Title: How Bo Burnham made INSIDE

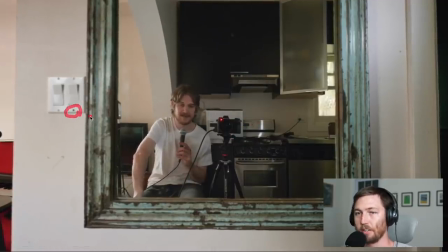(8:16)
He's also missing a screw here on the light plate. A little annoying. Okay, so here he swings over and you can get a glimpse of some of the equipment.
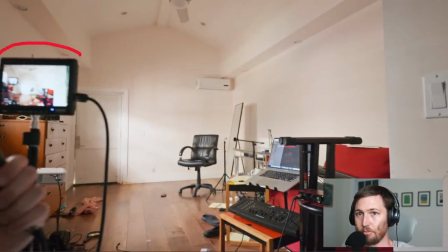(8:23)
This is that video monitor that I mentioned before.
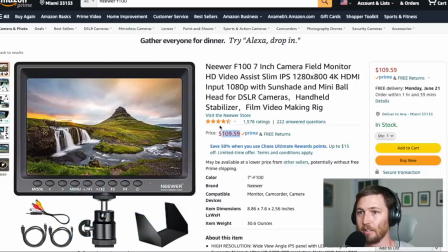(8:26)
I'm pretty sure it's this one and it's like a hundred bucks and this just allows you to see because when you're using a camera, sometimes there's like a little screen or sometimes the camera is facing the other direction and this just allows you to see what you're recording.
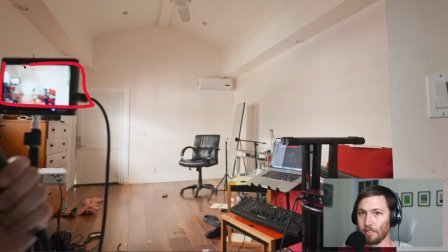(8:38)
Like you can see here, this is what the camera is seeing. And in fact, inside of this screen, there's another little screen. And inside of that one, there's probably another little screen. So here you have his audio interface for his mic. That's like a Focusrite Scarlett. That's where he plugs in his microphone and that goes into his computer. You can see he's recording on Logic Pro.
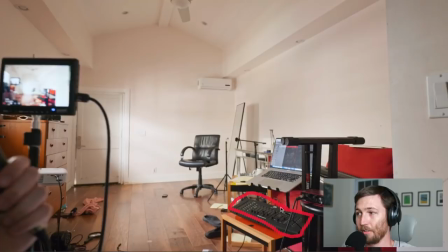(8:54)
This thing here is the lighting mixer thing. I don't know really anything about lighting. I just know that that's what that one is.
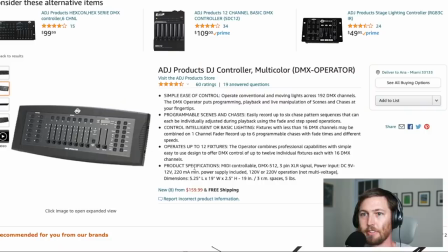(9:00)
I found this one. This is almost certainly it. Yeah, that's definitely it. I guess it's an older one so they don't sell it anymore but 150 bucks.
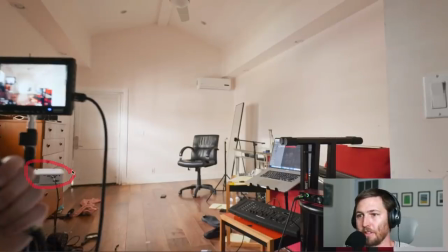(9:08)
Over here you have a projector. I don't know if this is the this looks like one of those cheap projectors you can get on Amazon and then you get them and they're only like 640p. I think he probably got a more powerful projector and you can kind of see it later because some of the stuff looks really good and really sharp on such a big wall so he might have just gotten this one to test stuff out and then use the better one later on but maybe
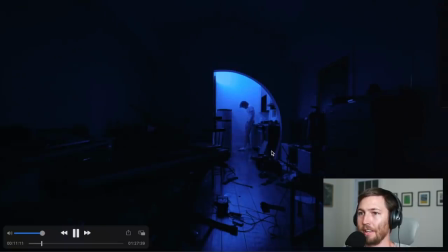(9:28)
not maybe this is the one used. So when you see stuff like this like everything looks blue that could be lighting or he could it could have just been shot like normal and then you
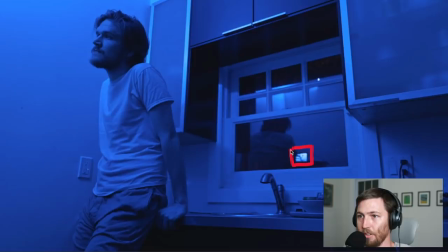(9:36)
just do it in color correction and you can see him looking at himself in the camera monitor in front of his face this whole song
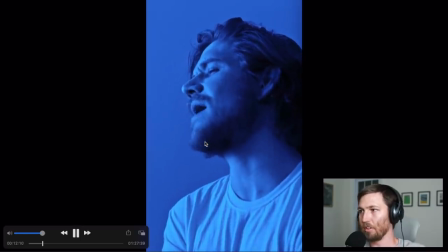(9:43)
is just like a regular music video you can see he's just lip syncing obviously to the song he has it on playback it's like pretty standard music video
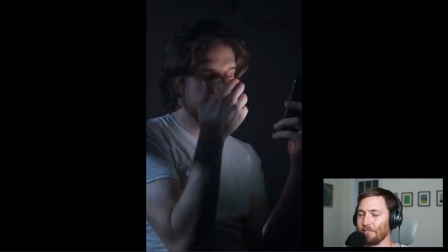(9:50)
like i don't think you're supposed to expect that he's singing this live right now i don't know how much to add to these like you
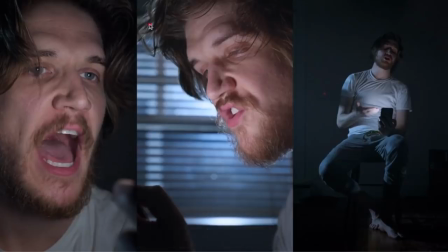(9:57)
know they're just pretty much straight up music videos right so what you do is you just set up the camera in a bunch of different angles like these and then you just record either yourself doing a short little thing or you record yourself like singing the whole song so you have a shot
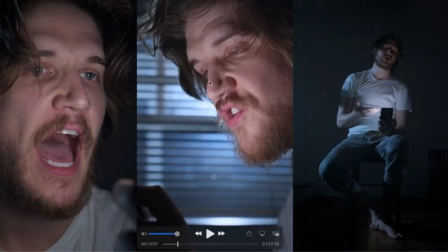(10:11)
of your mouth moving to that part and then you just edit it all together in a way that looks cool this is one of those shots that i don't think is an actual
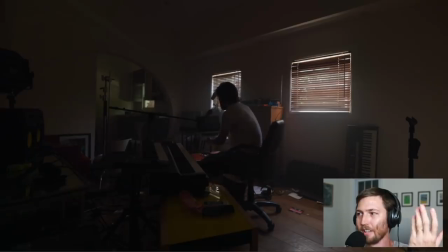(10:18)
like behind the scenes captured because like why would he be recording himself like opening his laptop and like looking at the mac os catalina background right like what was what what is this a behind the scenes of i think he set it up because it's just like an interesting
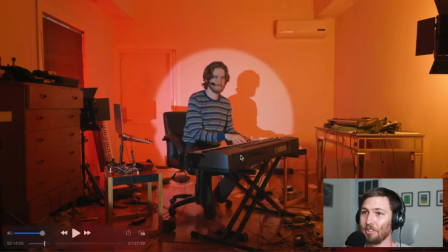(10:32)
little interlude okay so here we get to one that is really interesting so how did he light this so he has the spotlight on him you can see by the big circle and the heart hard shadow of his you know body the background is being lit by two lights this
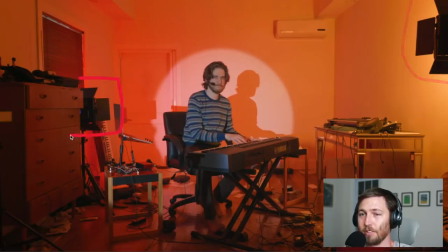(10:46)
one here which is a big led panel and then this one here as well okay here's one of those led lights they're like 90 bucks each.
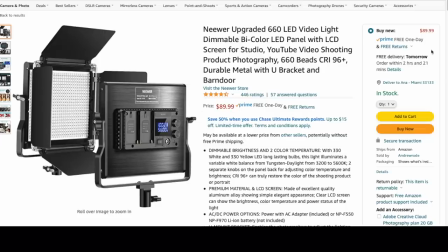(10:53)
Sometimes they come in like two packs. I'm actually using one very similar to this right now to record my face.
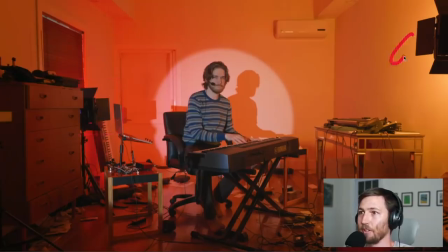(10:59)
They probably have filters on them to give this one like a yellowish color, this one like a more red color, and they're pointed like behind him so the light isn't shining on him as much, right? They're mostly pointed at the walls. So here you're almost certainly hearing him play the piano and sing, and that's what you're seeing, what you're hearing.
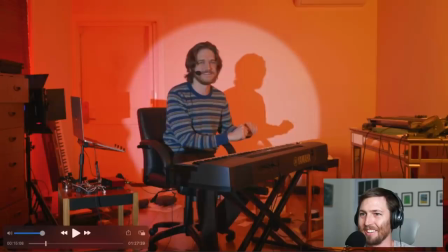(11:16)
But here he switches to the other shot. You see how he did that where he starts turning his head as if he's going to look at another camera. That camera wasn't there, okay? He just knew ahead of time that that's where it was going to be. He just knows how to, you know, edit to make things look like continuous shots.
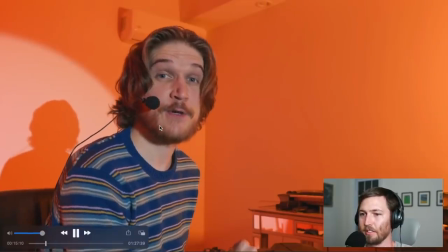(11:30)
So now he's not playing, but we still hear the keyboard sound, right?
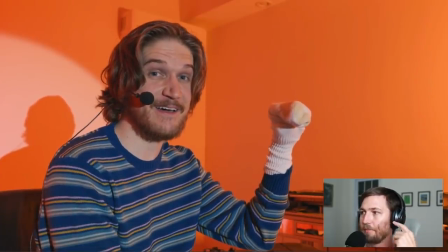(11:35)
So we know that he's just listening to the playback, and I'm guessing that he pre-recorded all the Socko parts, obviously, because he's not moving his mouth when Socko talks, and he's listening to the keyboards,
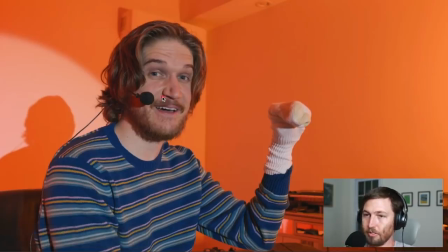(11:48)
and then he's just singing along, and so we're hearing the recording of his vocals, but everything else is playback, right?
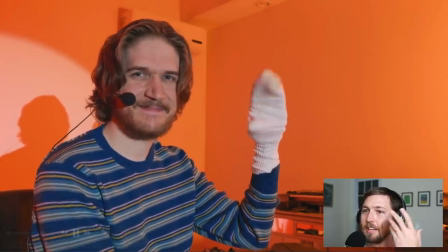(11:56)
Like, the Sokko was pre-recorded, and he's hearing Sokko, and then, you know, this is just like rehearsing, right?
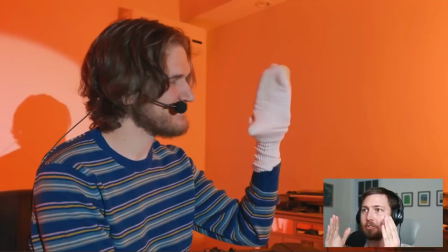(12:01)
He has these little bits where he's going to talk, and if he talks too quickly, then there's going to be a weird, like, pause before Sokko talks. If he talks too long, he's going to be talking over Sokko, so he has to, like, rehearse it so the timing is correct, and that's why this kind of shit probably took forever.